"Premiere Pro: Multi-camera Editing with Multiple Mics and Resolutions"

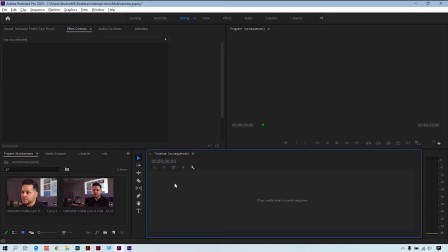[0:11]
Multi-camera editing is a really cool feature in Adobe Premiere. It allows you to take multiple camera angles and quickly switch between them to edit a sequence. If your camera settings are all the same and you have a single clean audio source, then this process is a breeze.
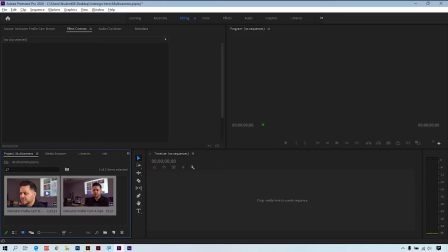[0:25]
Just select the two clips and we can right-click and create a multi-camera source sequence.
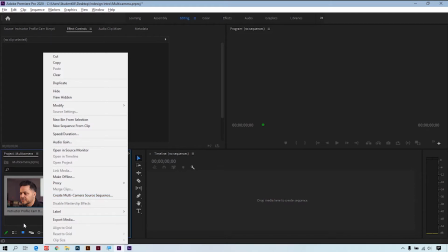[0:34]
Unfortunately, in this example,
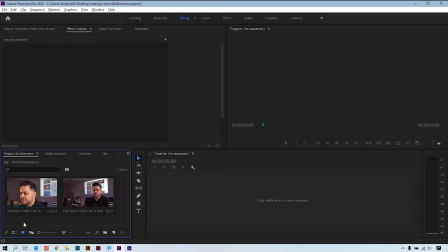[0:35]
I have a more complicated setup that would need to manually prep these clips to create a successful multi-camera edit. Let's take a look at the setup to get a better idea of what I'm talking about.
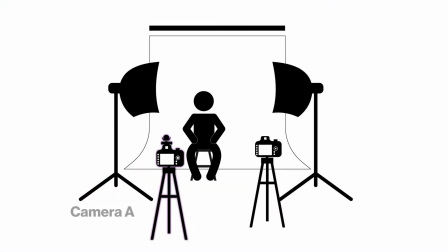[0:48]
As you can see, I have two cameras, camera A and camera B, framing our subject. Camera A is recording at 4K with two audio inputs. I have a lav mic on the subject recording to the left channel and a shotgun mic recording to the right channel.
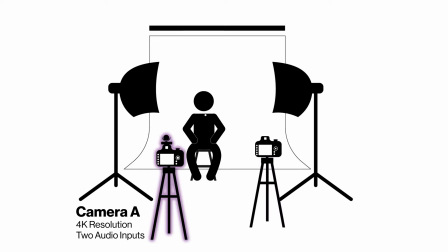[1:04]
As a saying from my colleague, one mic equals no mics and two mics equals one mic. This is done to ensure that we have clean audio and a backup if needed.
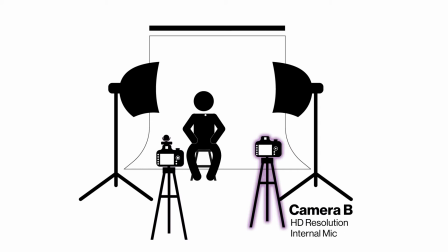[1:17]
Camera B is recording at 1080 and we're using the internal microphone of the camera to help sync in Premiere. Because we're recording at two different resolutions and the audio channel issues, I'll need to adjust my source before I can do the multi-camera edit.
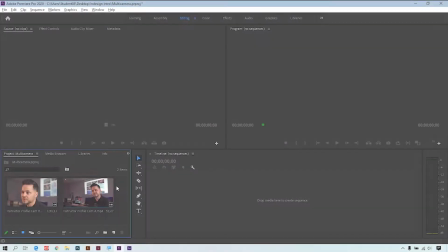[1:33]
So now that we know the setup, let's take a look at the project. I'll first open up camera A in the source monitor by double-clicking on it.
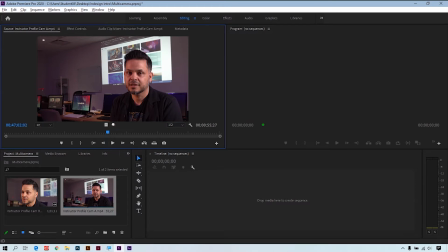[1:40]
I'm going to take a look at the audio of this clip, and here you will see that we have two different audio sources in the left channel and in the right channel.
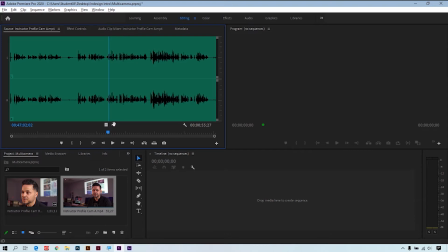[1:49]
Now, we only want to use one of the waveforms as our main audio source, as both are playing at the same time, which produces a slight echo that can be distracting. Both sound great, and we'll just have to pick one. We'll use an audio effect to do this a little bit later.
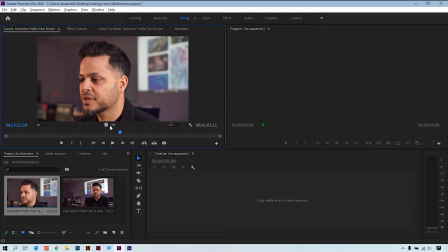[2:05]
Camera B is a profile shot. As you can see here, we can use this footage to hide cuts and make the interview more fluid.
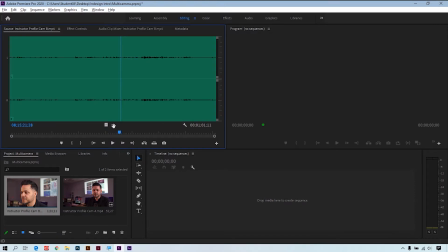[2:14]
The audio is terrible, as to be expected, so we'll just delete it a little later.
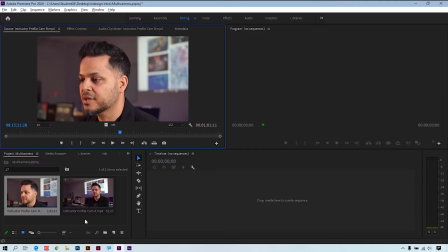[2:20]
Now that we have our two clips, I'm going to make a sequence which will be our multi-camera source sequence. To do this, I'm going to take camera B and drag it to the little piece of paper with the corner flipped up to create a sequence.
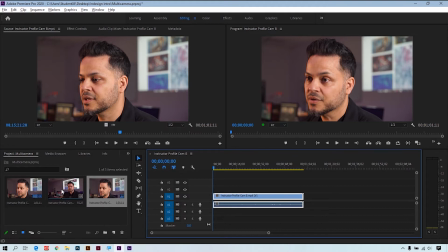[2:33]
And then I'm going to take camera A and put it at the top in V2.
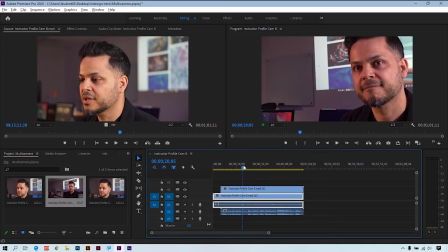[2:40]
Now, camera A is larger because it's shot at 4K, while camera B was shot at 1080. So we'll just have to adjust the size and do a post crop. To do this, I'll select the clip.
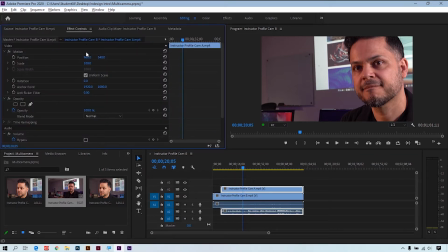[2:52]
I'll go to the effects controls, and I can use scale and position to choose and frame this shot to whatever I like. So I'll adjust the scale, and I'll adjust the X and Y, or we could also double click on it here in the program monitor and frame it up manually.
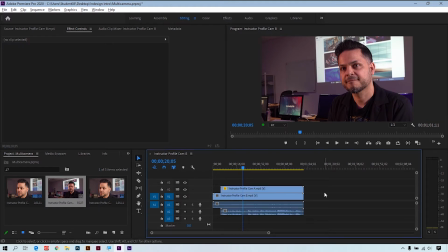[3:12]
Let's go with that. Now that I have both clips inside of the sequence, what I'm going to do is do two things. Synchronize it, and then also choose either the left or right channel in the audio to be our source. So first off, let's go ahead and adjust the audio.
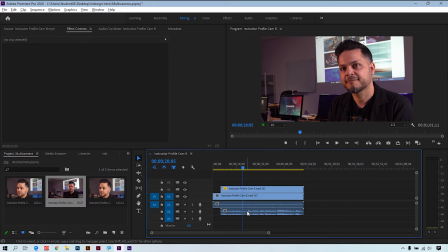[3:31]
I'll select the audio from camera A, and we'll go to our effects. And what we'll do here is select an audio effect that will allow us to fill in the left channel with the right audio or fill in the right channel with the left audio.
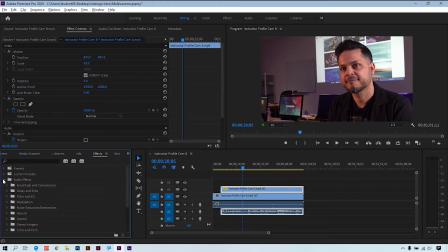[3:49]
Sounds confusing, but it's pretty easy. If we open up the audio effects, scroll down to special, you can see here we have two effects that we can use, fill left with right or fill right with left. Again, we'll have to play this back and listen to it, but in this case, we can go with either or, which sounds great.